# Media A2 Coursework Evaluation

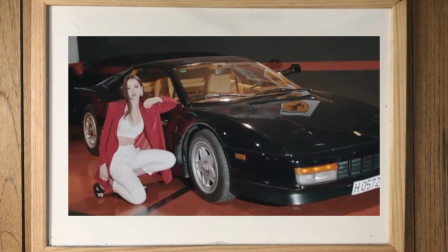I believe that with the aesthetic that we have used throughout all three productions, we are able to sell our artists in a very modern and positive way.
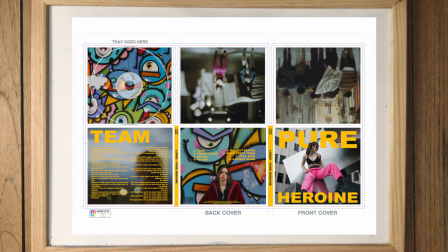For example, in our digipack, we use bright colors which are very eye-catching to the public, and mentioned in our final focus group,
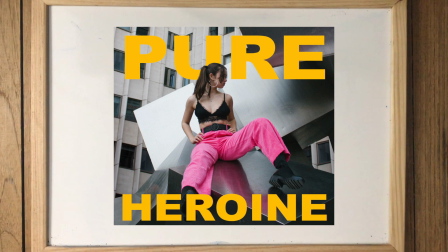the people involved in our focus group would buy our digipack due to its simplistic design as well as bright colors and the photographs used in it.
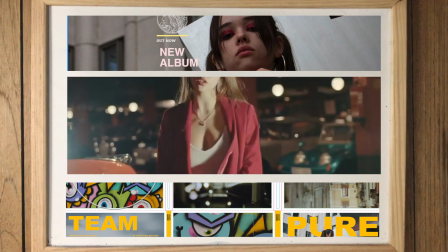The elements throughout our three productions do maintain the same aesthetic throughout all three productions.
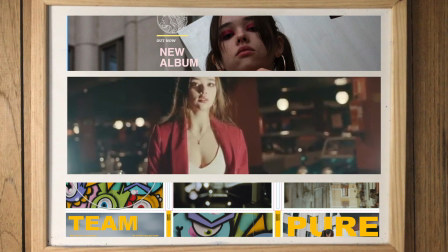Therefore, we promote a alternative and indie sound, as we use simplistic design,
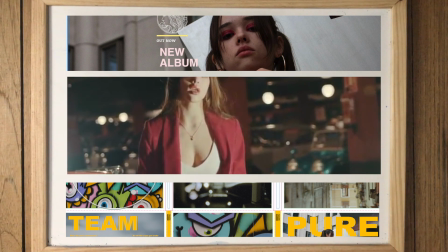bold writing, and very dramatic and colorful makeup,
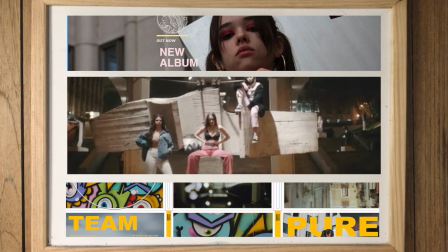which are differential to the trend that we have today, which is extremely common to see in alternative and indie artists.
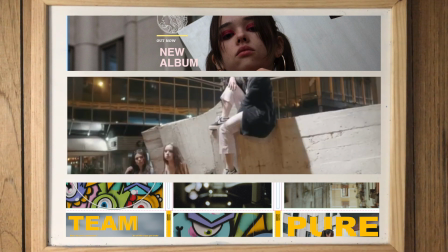As mentioned before, the digipack, the music video, and the website all maintain the same fonts.
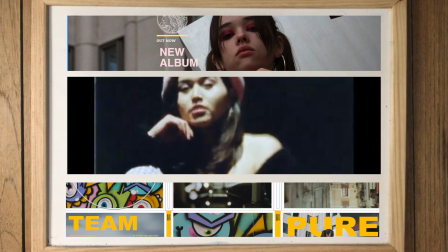We got praised by our focus group for using that color, as it's a very modern color to use nowadays and very eye-catching.
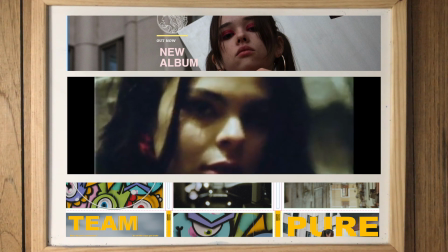The use of the bright outfits also benefited us,
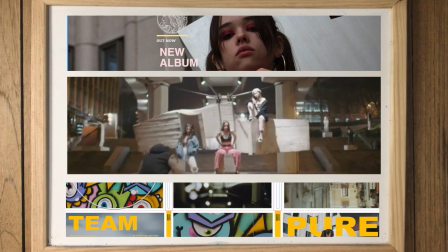as they are also regarded as a very eye-catching element to the digipack and music video and website.
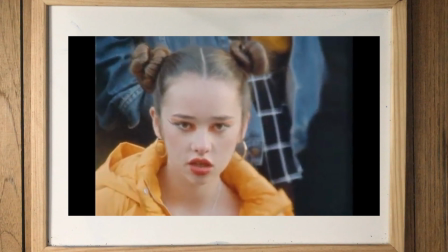Question number 3 is, how do your products engage with the audience and how would they be distributed as real media products?
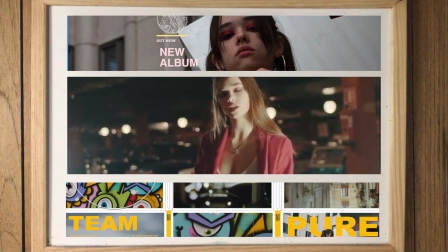Due to my final focus group, I found out how my products engage with the audience.
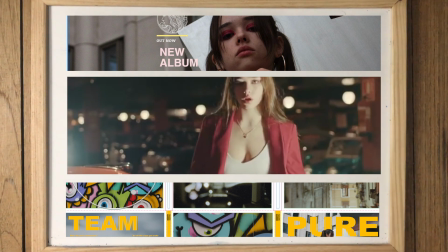The audience really enjoyed the use of bright colors throughout all 3 productions, as it was an eye-catching element that lured the audience into discovering the artist.
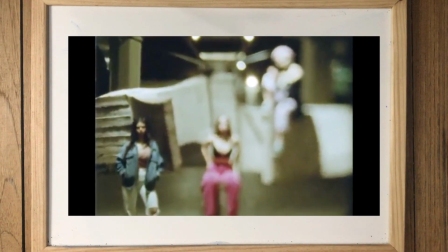The use of the Super 8 camera was also something that they really enjoyed, as the mix between digital and vintage cameras are a current trend that many enjoy,
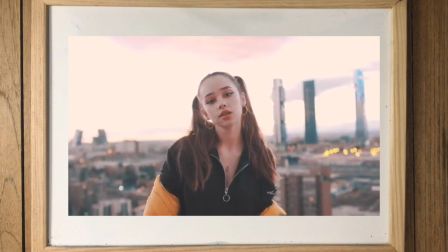as older generations find a familiar and nostalgic element to it, as well as enjoying the high quality of the digital camera.
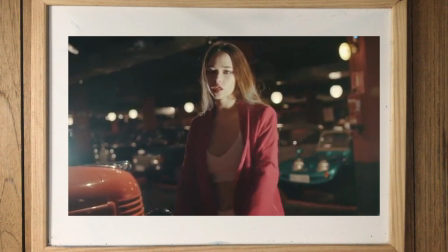Finally, the colorful outfits were also considered another eye-catching element,
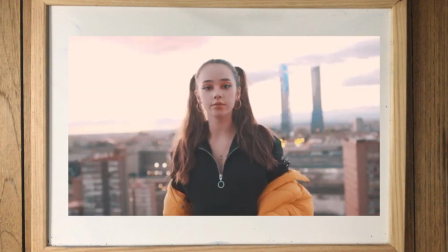as it made the singer stand out and somehow make a statement that she's different from everyone else, intriguing the audience to find out more about her.
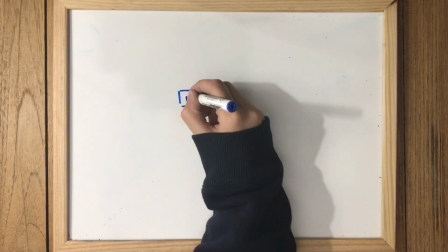To be able to distribute our media text, we would first have to upload the music video onto YouTube.
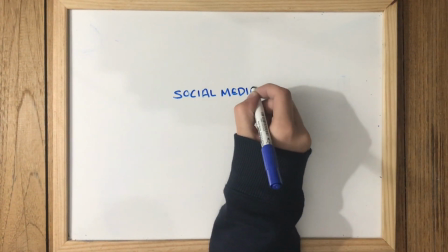Then, we would use all sorts of social media, for example, Instagram, Twitter, Facebook, and Tumblr,
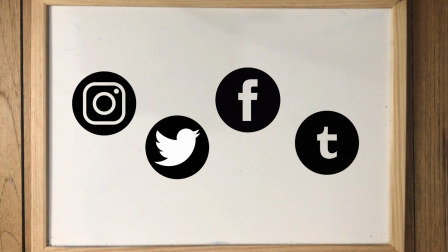to be able to promote the artist's release, as well as the music video and the new album.
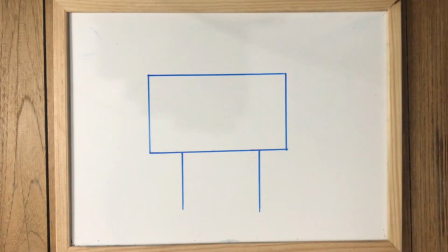Another possibility would be to show an advertisement for the album on a billboard across highways or hang posters around the city,
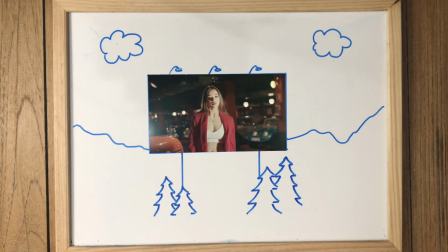which would allow a wider range of audience to be able to see it, apart from just social media-based people. A billboard would be able to reach a variety of people. However, social media would probably just reach a certain age group.
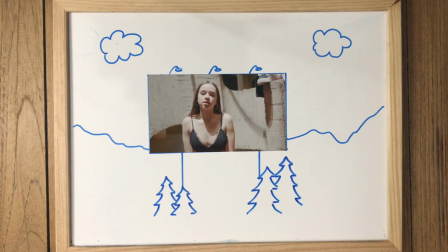For example, it is more common for younger people to use social media and be more active than older generations. And therefore, people that aren't very keen on using social media would still be able to see the promotion for the new album and the artist itself.
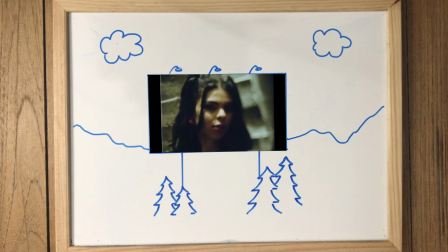Therefore, the use of both physical advertisement as well as social advertisement on social media would be the best of both worlds,
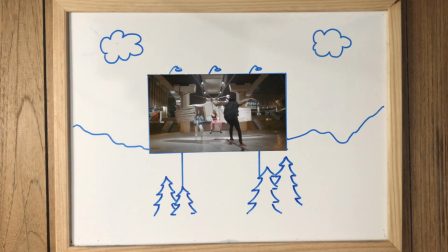as it would reach a vast variety of people that vary in age as well as interest.
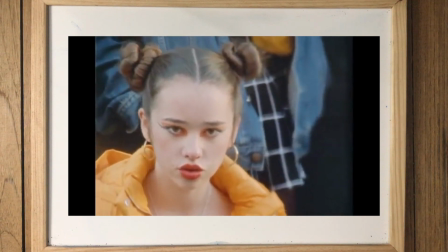Question 4 is, how did you integrate technologies, software, hardware, and online in this project?
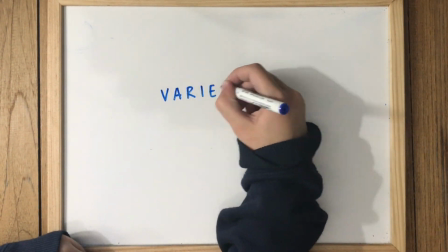We used a wide variety of programs throughout this production.
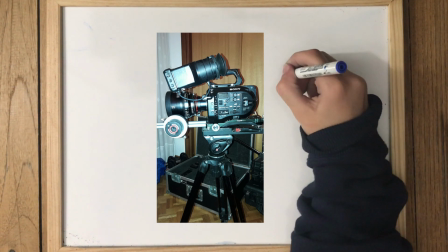The first surprising piece that we used in this production was the very large camera that we used to be able to film a music video.
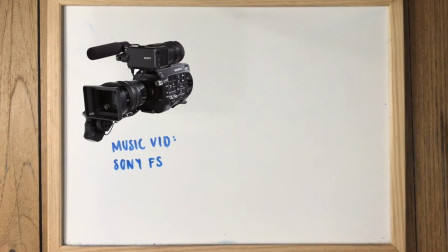The camera is a Sony FS camera, which allowed us to film in extremely high quality as well as in slow motion, which really added onto our aim of trying to create a professional looking music video.
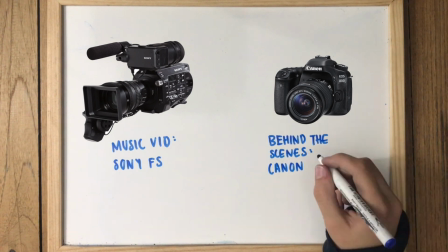We also used a normal camera for the behind the scenes of our music video,
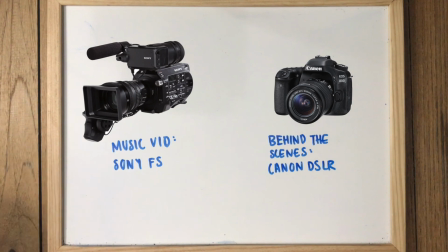which was a Canon DSLR, which was much easier to use than that really big piece of equipment.
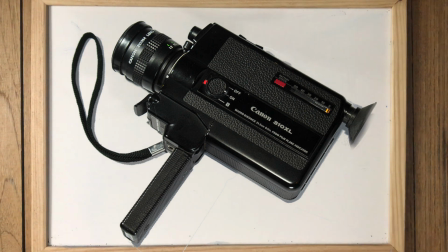We also used a Super 8 camera, which was extremely essential to us as we wanted to add in a vintage aesthetic to our music video and mix both modern and vintage looks into one. And for this camera, we needed to ship the footage to Berlin to get it developed and then
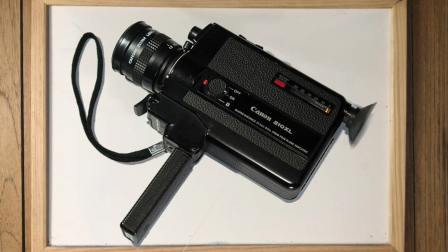have it processed into a digital form to be able to include it in our music video.